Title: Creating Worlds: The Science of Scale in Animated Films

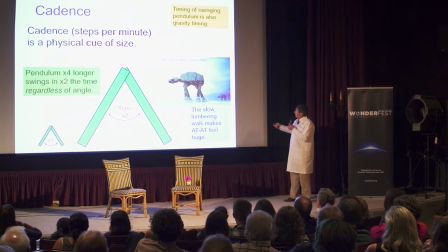That's why these at-ats from Empire Strikes Back,
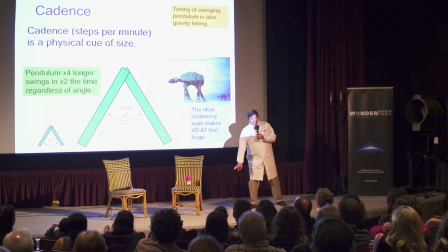these were actually done with animated models which were only like a foot tall or two feet tall, so they did it with stop motion animation,
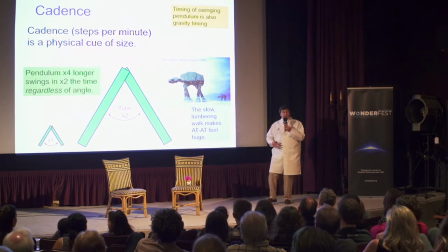but they adjusted the timing so that they're slow and so they appear to be large lumbering machines.
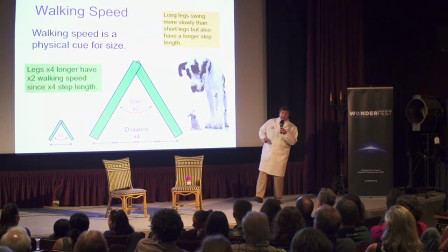Now although they have a very slow cadence because they have long legs, something which is big, the timing is slower, but the distance covered by each step is larger,
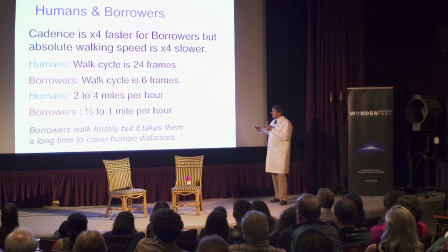so you can do all these calculations for borrowers, and a human takes about one second to take two steps walking.
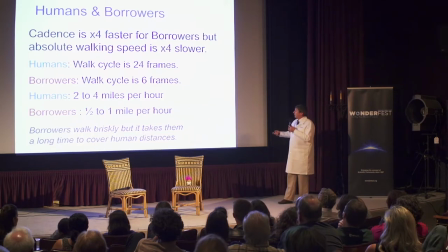A borrower would be four times faster in their walking, but because they have tiny legs, they actually walk more slowly, so about four times slower than we walk.
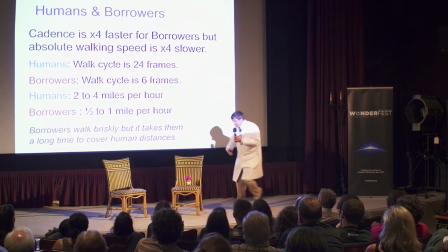So walkers, borrowers, they're you know they're really quick brisk steps
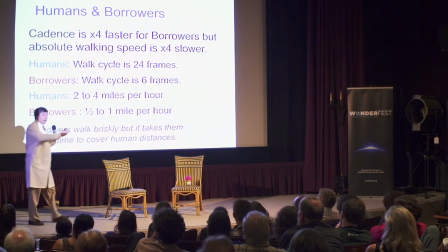but because they're tiny they don't actually in terms of miles per hour go very fast.
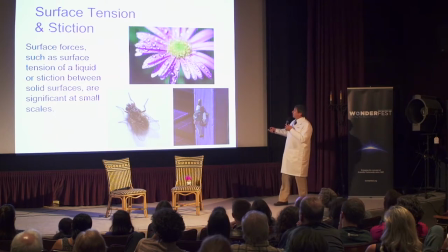Another effect at small scales is surface tension and stiction are very significant. So when we see Pod climbing up the wall just using sticky tape,
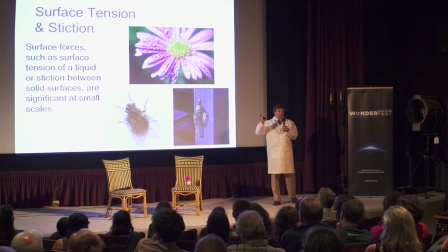this is obviously not something you can do at home even if you have a lot of duct tape you're not going to be able to climb the walls.
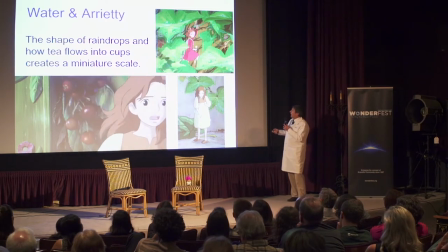And then also we see a lot of water in the film and you see when she's pouring the the tea,
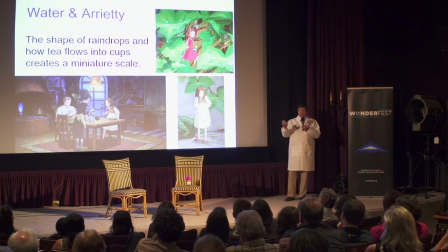they always have the The water is very sticky, big drops. We see her, Arrietty, brushing the drops off her dress.
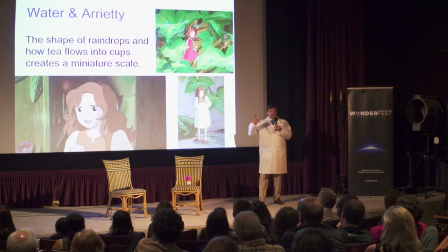So all of these keep reminding you that the borrowers are small.
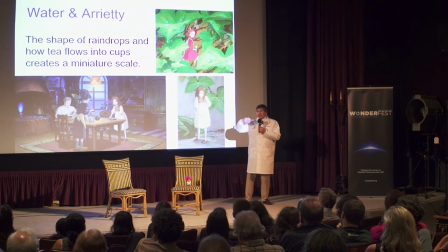You see them in the world, but these things keep reinforcing over and over again
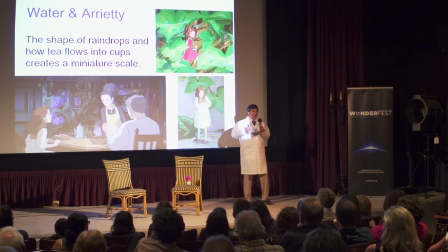that their world is different from our world, and their world is the tiny world now
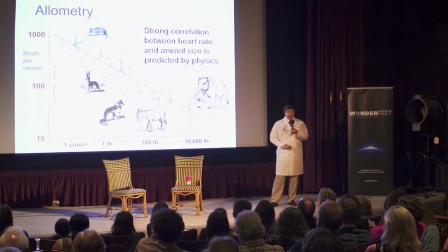there's a lot of things that we can figure out about how borrowers should be by using this principle called allometry so it turns
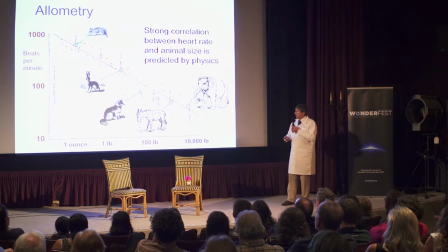out that a lot of characteristics of creatures follow physical principles here I've just present one of them which is heartbeat So if you graph for all different mammals their heart rates versus their size,
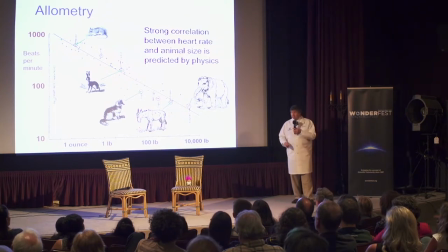it all falls on a line. And this principle is called olometry.
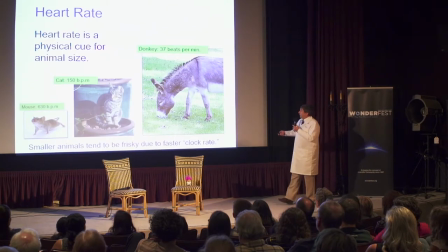So for example here, mice 630 beats per minute, donkey 37 beats per minute.
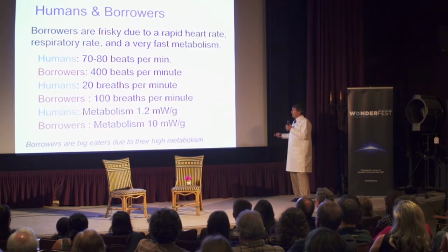So we can calculate a number of things for borrowers. Their heart rate would be 400 beats per minute. They would breathe about 100 breaths per minute.
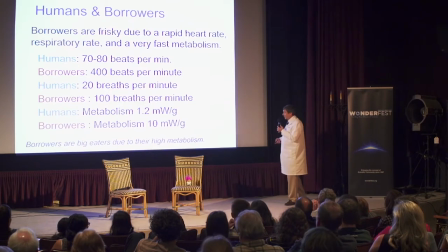They didn't do that in the film. It's very distracting. But that's how they would actually breathe. Their metabolism would be extremely high. Small creatures have higher metabolisms.
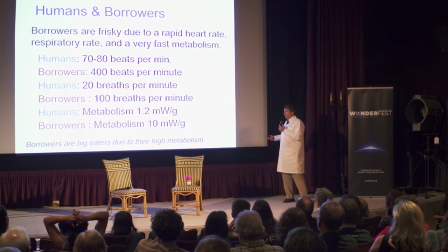That means that they would eat a lot. In fact, you see them in the film. they have rather large portions in their meals.
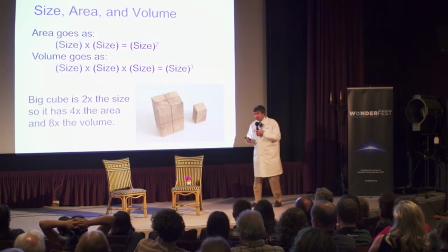Now allometry works because of a very basic principle which was actually first pointed out by Galileo which is that as
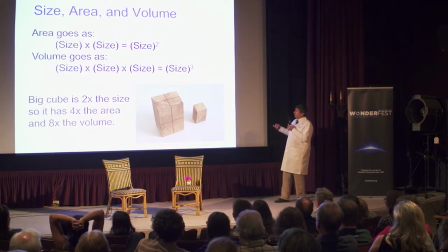things get larger or smaller the area varies as the square of the size but the volume varies as the cube of the size. You see that just in this very simple example of the block.
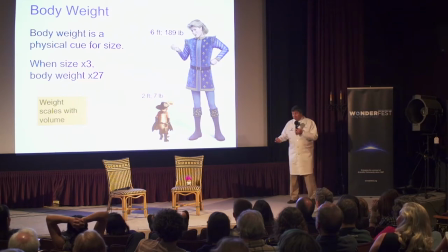One very basic example of this, if I have something, you know, a character which is two feet tall, like a cat, like Puss in Boots, that might weigh seven pounds, but a six-foot character is three times taller,
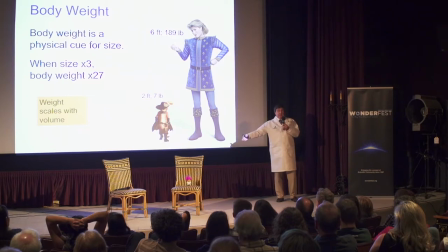but that's 27 times the volume, so that's 27 times the weight.
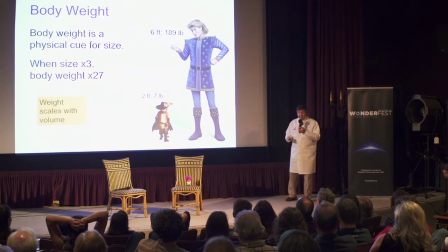So that's a very simple example of this area, size, volume.
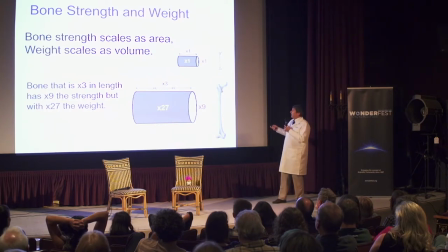What's important in using this is that as you make bones larger and larger,
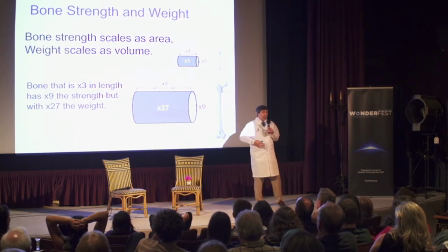the strength of the bone varies with the area, cross-sectional area, not the volume.
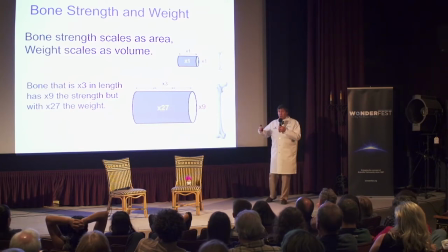The volume determines the weight of the bone, but the cross-sectional area determines the strength of the bone.
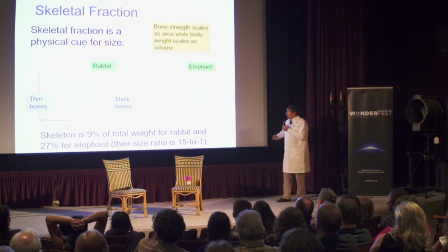And for this reason,
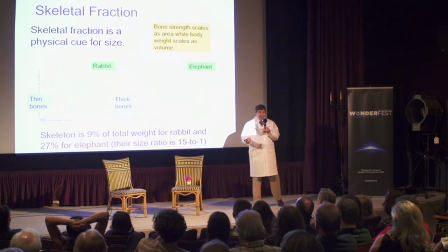small creatures have skinny thin bones and the larger and larger the creature
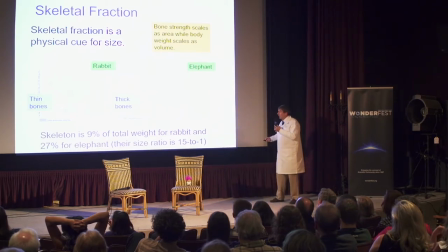the thicker the bones are and in fact the bones make up more of the creature. Okay so you see here with a skeleton of a rabbit is only 9% of its weight for an elephant is 27% of its weight.
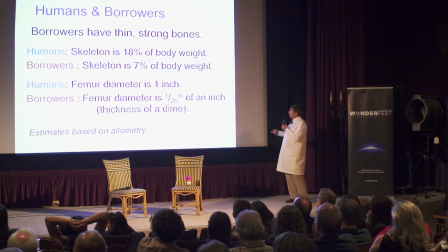So we can figure out the this for the borrowers so So human skeleton's 18% of your weight. For the borrowers, it would only be 7% of their weight.
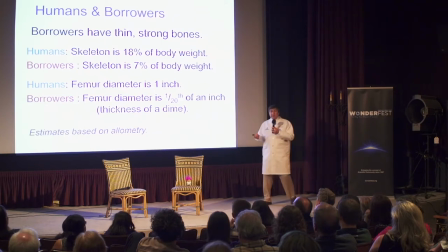So they would have really thin, skinny bones. That's what little creatures have. They would not be fragile. They just don't need thick bones, because they don't weigh very much.
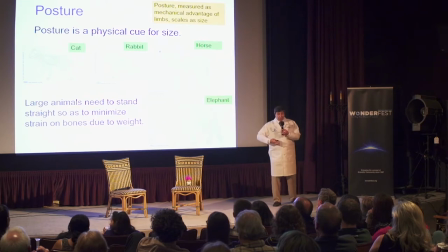This also affects the posture of small creatures. Small creatures tend to slouch. We, a larger creature, we're not that large, but the larger creatures like horses and elephants,
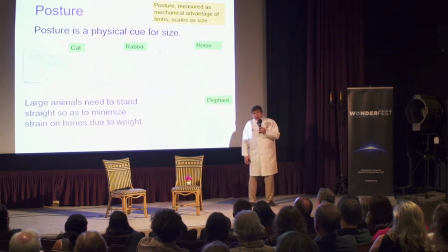they have to stand straight because if they don't, their bones don't support their weight. It's not enough to have thicker bones, you have to actually stand straighter.
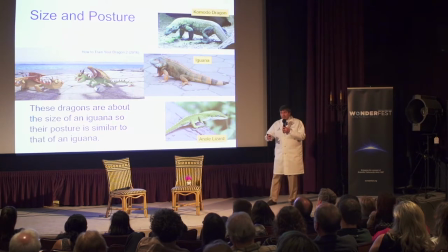Animators have used this in order to establish the size of creatures in films. For example, these dragons in How to Train Your Dragon, they're supposed to be about the size of an iguana.
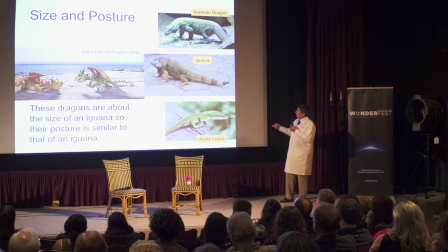These are baby dragons. And so the character design is such that their posture is similar to an iguana. If it was the straighter posture of a Komodo dragon, they would feel larger.
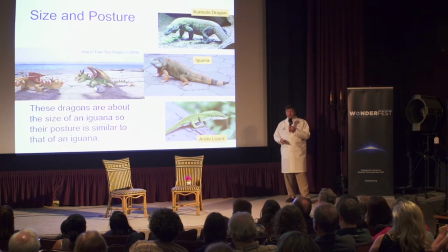If it was a lizard, it would feel like it was a smaller creature. These are things that we may not overtly realize,
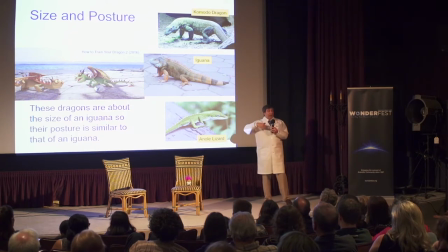but it works to establish the size of what we're looking at.
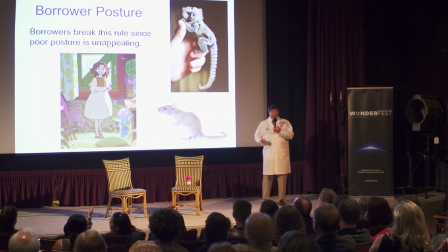Now of course the borrowers don't slouch because it's unappealing.
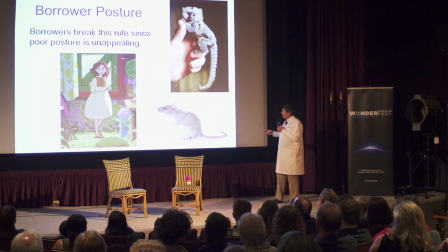Little creatures like this pygmy marmoset mice, they slouch. Little creatures slouch. Borrowers don't slouch.
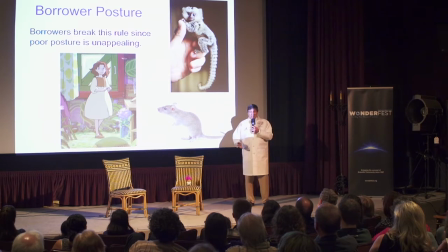This is the case where the filmmaker says, no, I don't want to have the creature, I don't want to have the borrowers, you know, like Neanderthals.
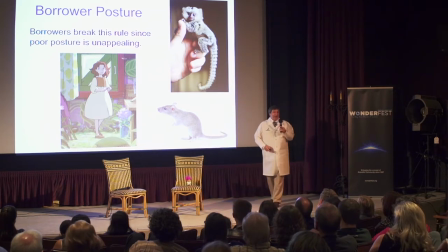That's just not good, and so fine.
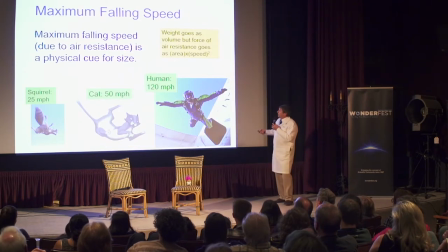Just a couple of other things to mention. Maximum falling speed. Small creatures never reach a very fast falling speed, no matter what the height from which they fall. just because air resistance goes as area and weight,
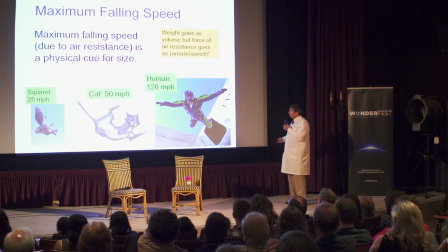force of gravity, goes as volume.